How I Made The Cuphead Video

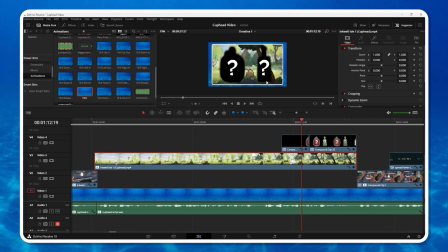16:18 So a lot of the jokes in this video don't really stop the video in its tracks to like, and here's the funny bit, 90% of them are just visual gags, little subtle visual gags. So here I'm like, here's 2 weapons that'll help you get 90% through the game.
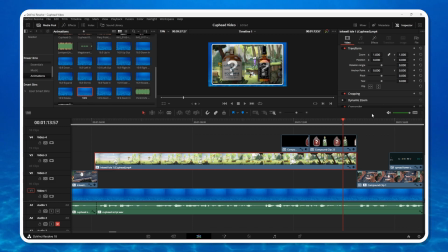16:37 And then I revealed that it's in fact Moonshine and Jack Daniels, but only for a couple of seconds. I don't even know if like everybody caught that, right? Like it's only there for like a little bit and then we move on to the next shot.
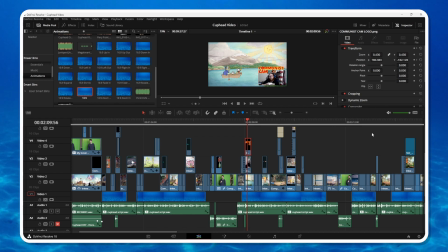16:51 And then the little Tom and Jerry bit that you might have saw on Twitter.
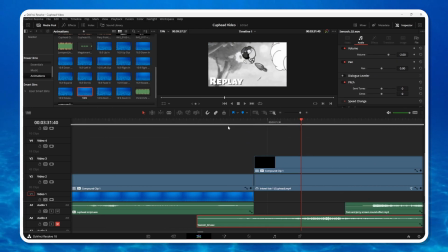17:00 But the way this one works essentially is you have a swoosh sound effect that sort of acts as a transition.
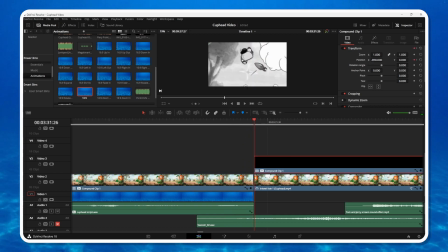17:07 There's no like visual transition here. It's all audio, you know, so there's nothing there. Then I keyframe in text that says replay that goes onto the screen. And then as far as this footage is concerned, it's zoomed in.
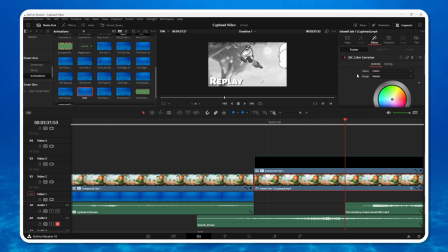17:25 I have a effect by Patrick Sterling color corrector that cranked down the saturation. And then I think I slowed down the footage. Yeah, it's like 30%.
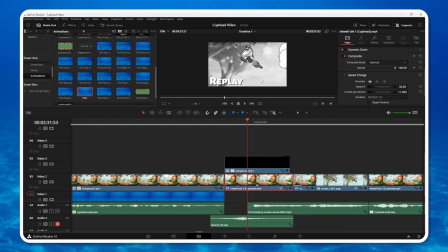17:39 Like there's very few frames here. Because this like moment lasts a couple of seconds. You can actually see it like right here.
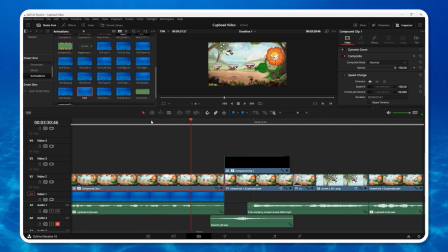17:47 Like that's it. That's the Tom and Jerry bit right there. You see it before I actually show it. And then here it's just zoomed in.
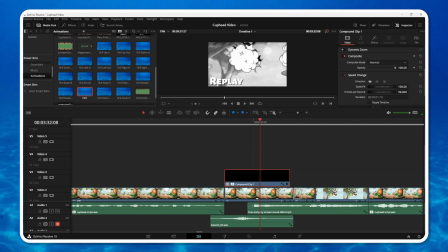17:55 The little Cuphead sound effect where it hits matches perfectly with this Tom and Jerry slap sound effect.
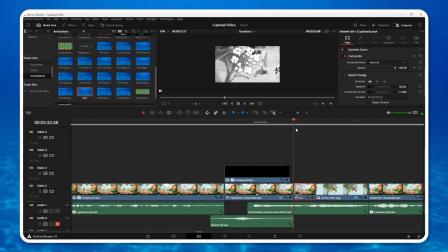18:03 And then the scream, all I'm doing here is that it gets a little louder. And then I have a smooth cut transition to bring back the color.
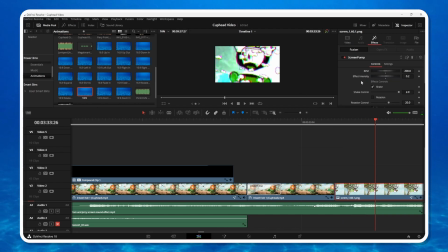18:14 And then it's a effect here called screen pump, which is used for like music video stuff. But I cranked the BPM and the effect intensity to make Cuphead look like he's going absolutely ballistic.
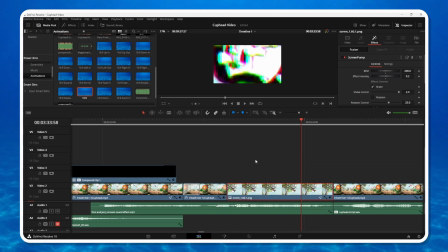18:29 And this one's actually just an image. You know, the effect is doing 90% of the work, but this is really just an image.
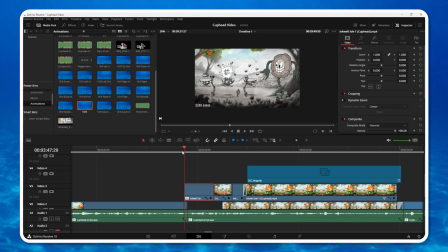18:36 So the other bit of editing that I did outside of comedic stuff was
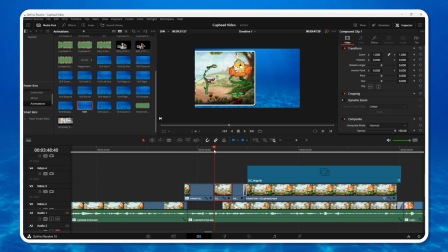18:43 trying to emphasize these sort of tips that I'm giving throughout the video.
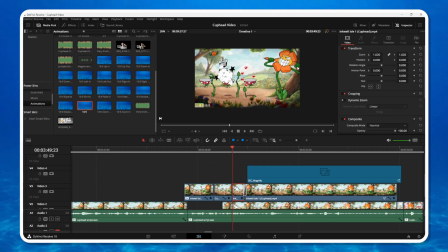18:49 And so this is one of my favorites where I'm talking about like, hey, if you parry the pink bullets, you don't have to deal with this stupid and vulnerable enemy. But like Cagney Carnation, the fight, there's a lot going on, right?
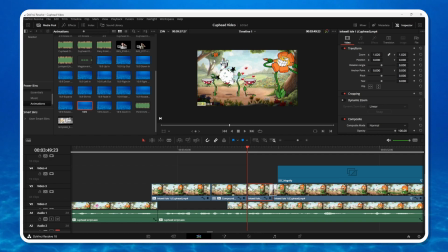19:03 You might not even notice the little orange dude right here, this little invulnerable enemy. When you're playing the game, you very much notice him because he's a pain in the ass. But if you're like a casual viewer, you're probably not going to even notice him that much. So this ended up being one of my favorite effects in the video.
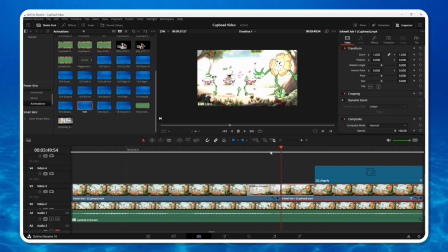19:19 So you have this sort of like effect here where it goes bright.
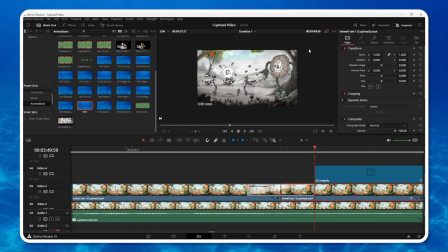19:26 Then again, you know, saturation on a lower layer to make all of this grayed out. The top layer has this line where this enemy flies back and forth. So you're focused on him. And then add just a little bit more emphasis.
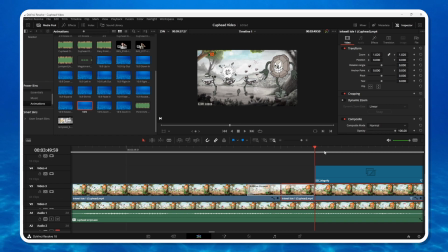19:44 This is a newer Patrick Sterling preset, but another good one called Magnify. And it creates this little circle where it zooms in on him.
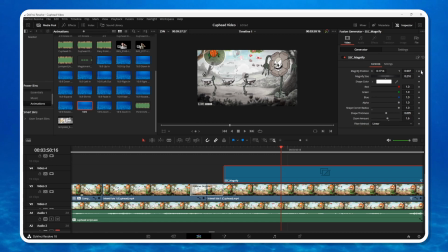19:54 And then the only thing I had to do was keyframe in the position so it follows this guy. Thankfully, all he does is go back and forth, so it wasn't too hard.
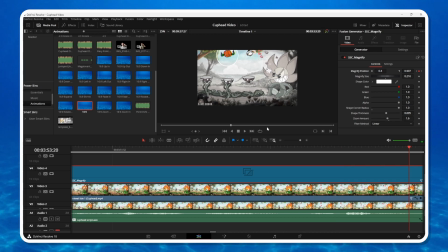20:05 But see, we're placing emphasis on what I'm talking about visually, right?
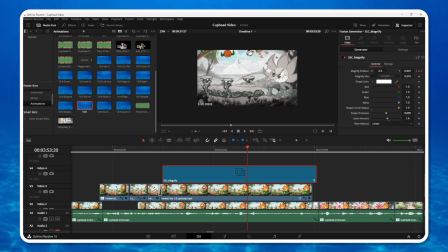20:11 Like, I could have just shown a shot of me fighting this dude and be like, so you can avoid the invulnerable enemy, but you might not have known what I was talking about. This visually communicates what I want you to know, you know?
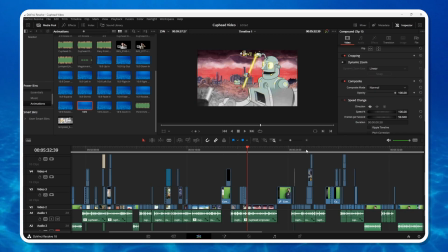20:25 2 more things, and then we're done. I promise.
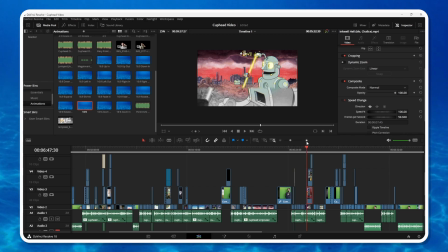20:28 I don't want these to go too terribly long.
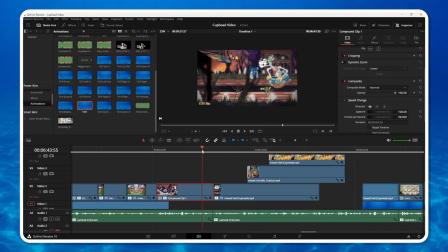20:32 This right here might have been the most complex visual effect I did for the entire video, and it's not even funny.
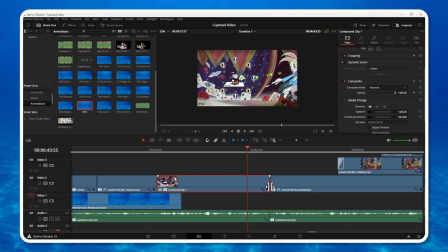20:40 It was just a cool shot I had in mind. So we're talking about the gauntlet, and I'm mentioning which fights are the easiest, right?
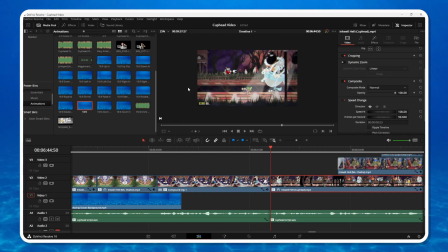20:49 Like, which ones should you do, which ones should you avoid? So I have this footage of me fighting this horse guy, you know, and what happens is you see this like tree going here. Well, by the time it passes through, the footage is blurred.
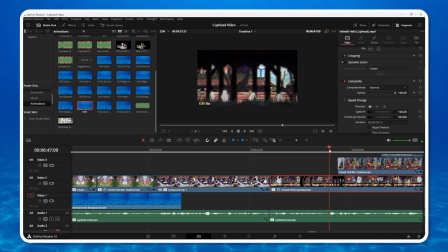21:06 So we kind of use the tree as a bit of an opportunity to blur it without anybody noticing. And then when it's blurred, I show off the what I consider the 4 easiest mid bosses.
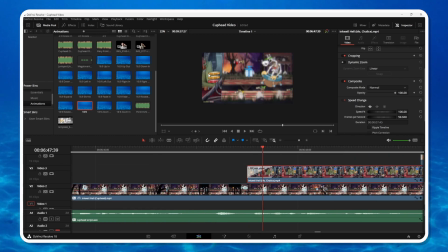21:19 And the transitions, again, by Patrick Sterling. You might want to go check him out if you're into DaVinci Resolve stuff.
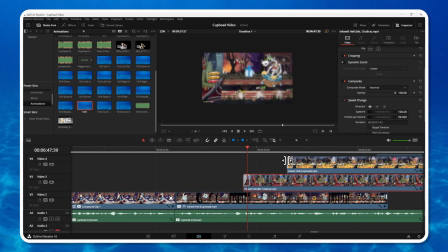21:25 He has a lot of effects. Who would have thought? This is from his 3D transitions pack.
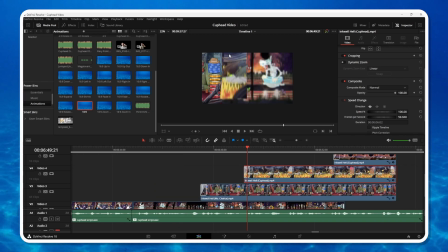21:31 And they're all the 3D boxed down. So they start off at the top of the screen and kind of flip in, which is pretty cool.
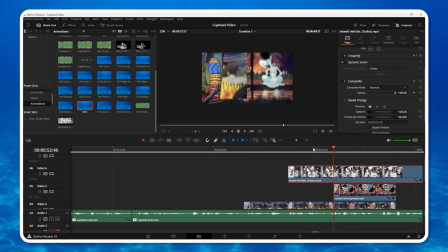21:39 And there's a good bit of like motion blur to sort of sell the effect.
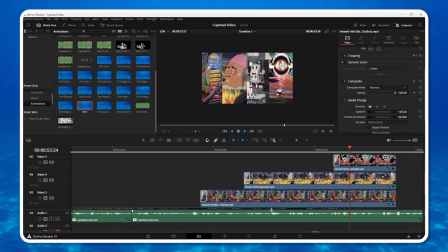21:45 And then sort of what I had to do here is I stacked all 4 of these on top of each other and then cropped them out so you only see the middle
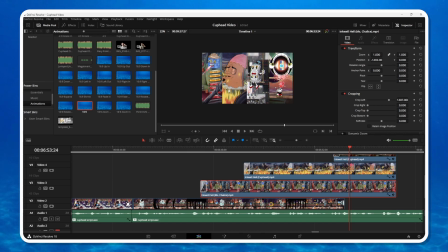21:58 of each boss. And then just through like layering and positioning things correctly, you get this pretty cool effect where there's not a seam in sight, you know?
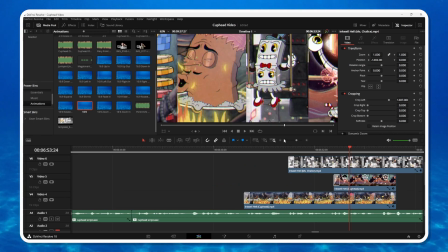22:09 They all kind of just line up pretty perfectly with each other. And then from there, like, how do we get out of a shot like this, right?
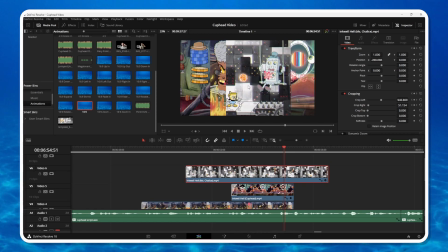22:17 And I figured, okay, well, we'll take this domino guy who's sort of in the middle of the screen and bring him back a little bit.
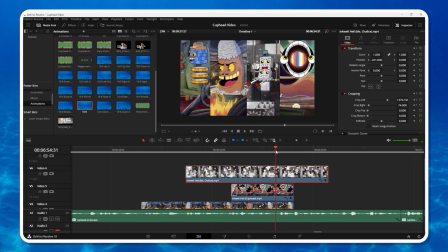22:26 So you see he's like, he's part of it here. All 4 of these fight. But then I remove the crop through a keyframe, and then he comes back into screen.
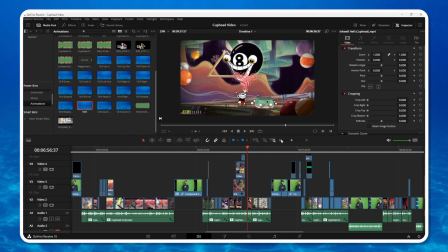22:37 Then we go to the next fight, and then it's simple, just like that. All right, last thing.
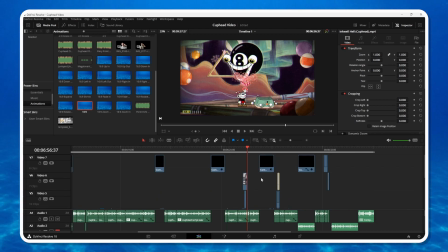22:44 I want to talk about the timer and how I was able to do that. So every time I'm on camera,
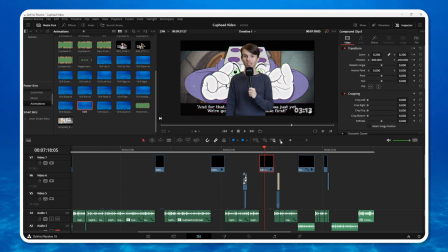22:52 you'll notice there's a bit of a timer because I say at the beginning of the video, I'm going to tell you how to beat Cuphead in 10 minutes.
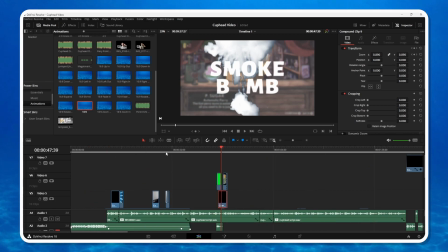22:59 This was not initially what it was going to look like, you know?
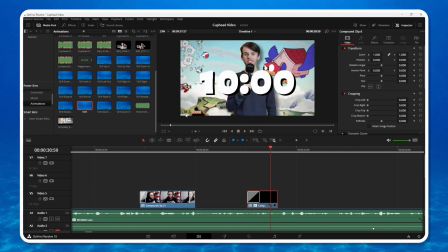23:04 Initially, what I was going to do was I was going to have a bar at the bottom of the screen, like right here, that would slowly, like, count down, you know?
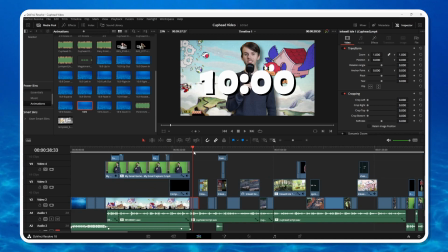23:15 The problem with that is that having a white bar on scenes like this,
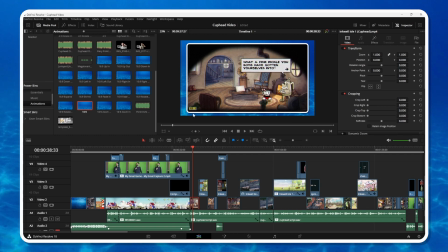23:21 where it's just a border in gameplay, that white bar would sort of clash with this white border here.
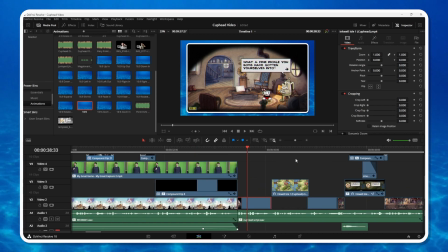23:29 You wouldn't be able to see it. Then I thought, okay, well, let's do the timer, right?
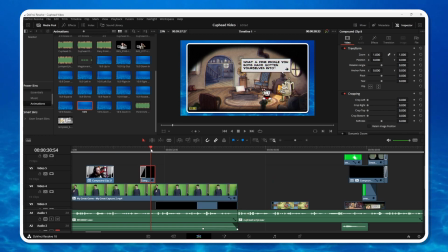23:35 Let's do like a little bit of a timer and then just throw it throughout the majority of the video.
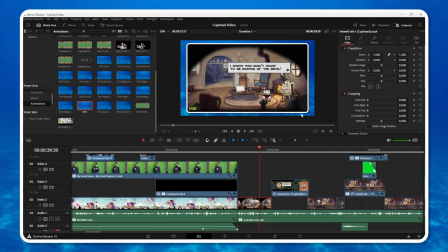23:39 Again, same problem. Even when it's small and in this corner, it's going to clash with this border and not look nice. It looks good in the full screen sections, but not in sections like this. So the sort of solution,
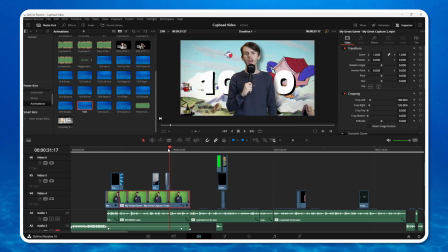23:53 the compromise that I came to was the timer would only show up when I'm on camera.
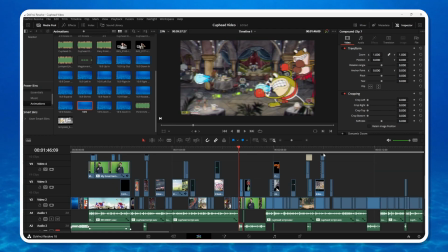24:01 So like those transitions we were talking about earlier, if you'll notice on the bottom right of the screen, as we sort of go through the transition, the timer sort of comes into focus there and it starts playing.
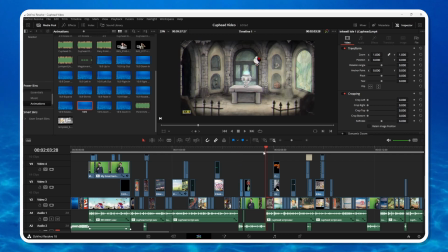24:16 And then it immediately gets cut off the second we go into the next point.
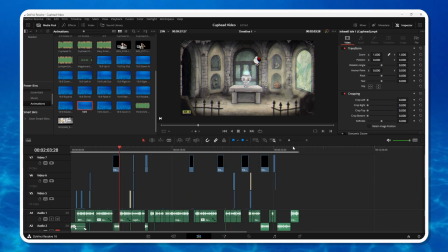24:21 And really, like, it ended up being a pretty good solution. You can see all right up here, these are where all the timers are at.